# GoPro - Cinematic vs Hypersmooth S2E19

So anyway, I hope that helped you. If you like my shirt, this is a Don ONeill shirt. My company, I'm not sponsored by anyone but me. And check us out, dononeill.com. My grandfather was a master watercolor artist, painted all over the world, all over California, Latin America, Europe. If you like cool stuff of like Laguna Beach and stuff, check it out. Check us out on Instagram at Don ONeill Watercolor. If this video helped you, give us a like. It really helps. Follow me on Instagram at Riley ONeill. I guess I will see you next month.
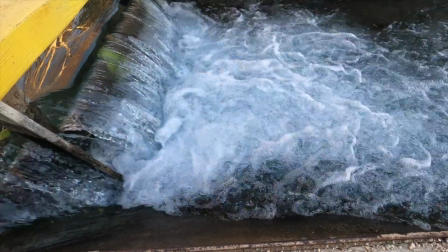12:50 Okay, for a couple examples, you'll see this in the water, how the water on the left looks glass-like and there's not really a lot of flow.
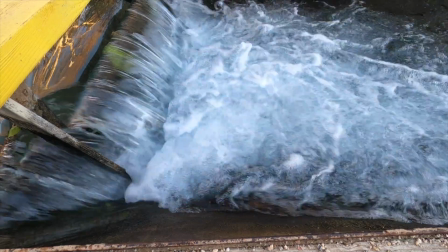12:56 And then now it's more fluid. It looks more how your eyeball sees it.
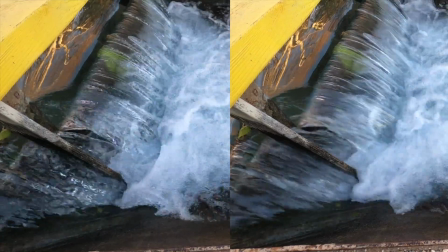13:02 And you'll see side by side, one just looks more natural than the other, but if you like the one on the left, here's kind of how to do it.
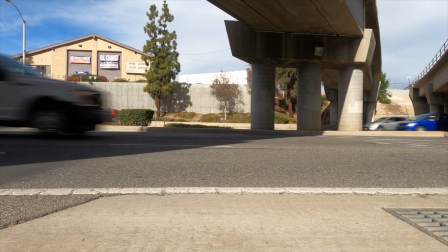13:09 Now for the traffic one, the first one, there's a full cinematic.
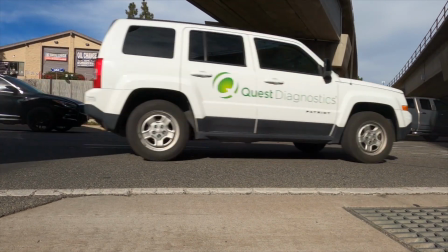13:14 The second one, there's not. You can definitely tell the cars just look like they're moving in space, but there's no motion.
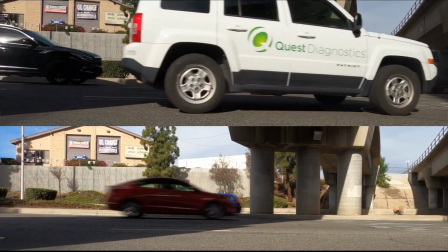13:20 It's kind of a weird feeling. The motion blur just makes them look more natural.
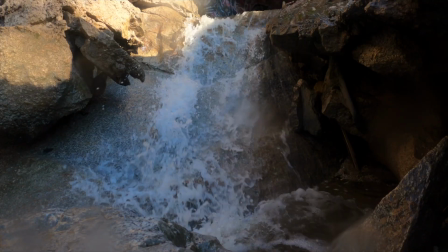13:24 Now we have the waterfall, and you can see that with a slower shutter speed, it doesn't look so almost jagged.
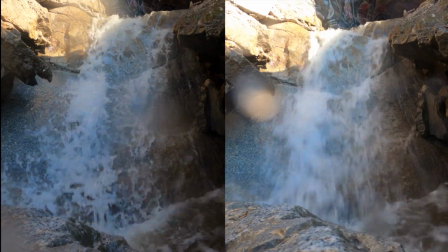13:33 And it's just different ways how to get something. More people generally like how it looks on the right.
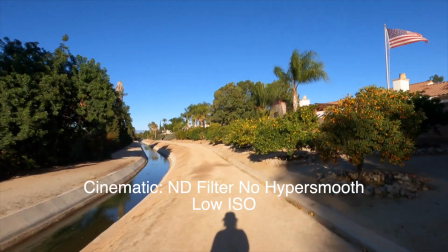13:38 Now with these ones, I did a couple more tests.
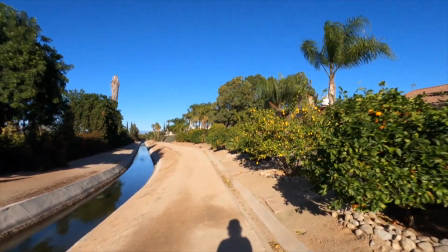13:42 Do understand there's the ND filters are more useful even if you are using Hypersmooth.
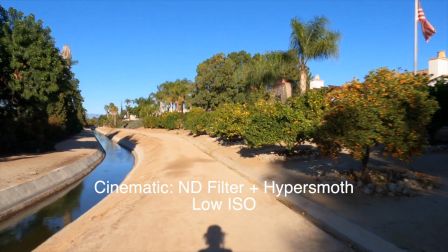13:48 You just have to watch the shutter speed. I'm using this outside.
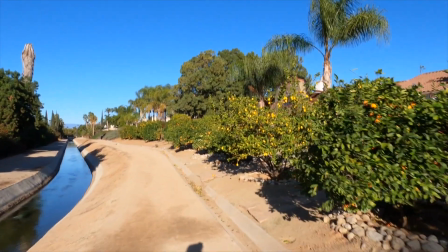13:54 The best stabilized footage is going to be outside with the lowest ISO,
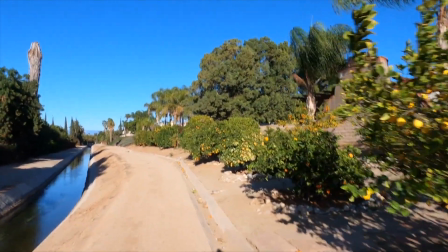13:59 a pretty high frame rate, 60, but it works at 24 and a fast shutter speed.
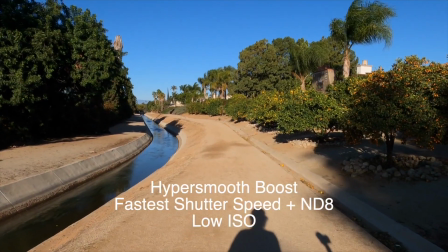14:04 Like this right here, I had an ND8.
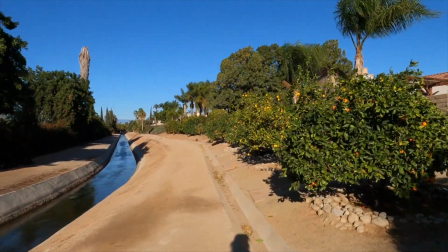14:06 But also understand that there's other cool things you can do with the ND filters that have nothing to do with cinematic footage or stabilized video like what you see here.
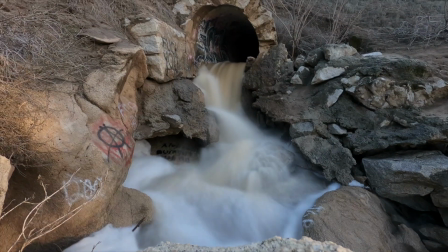14:14 I just think these are cool.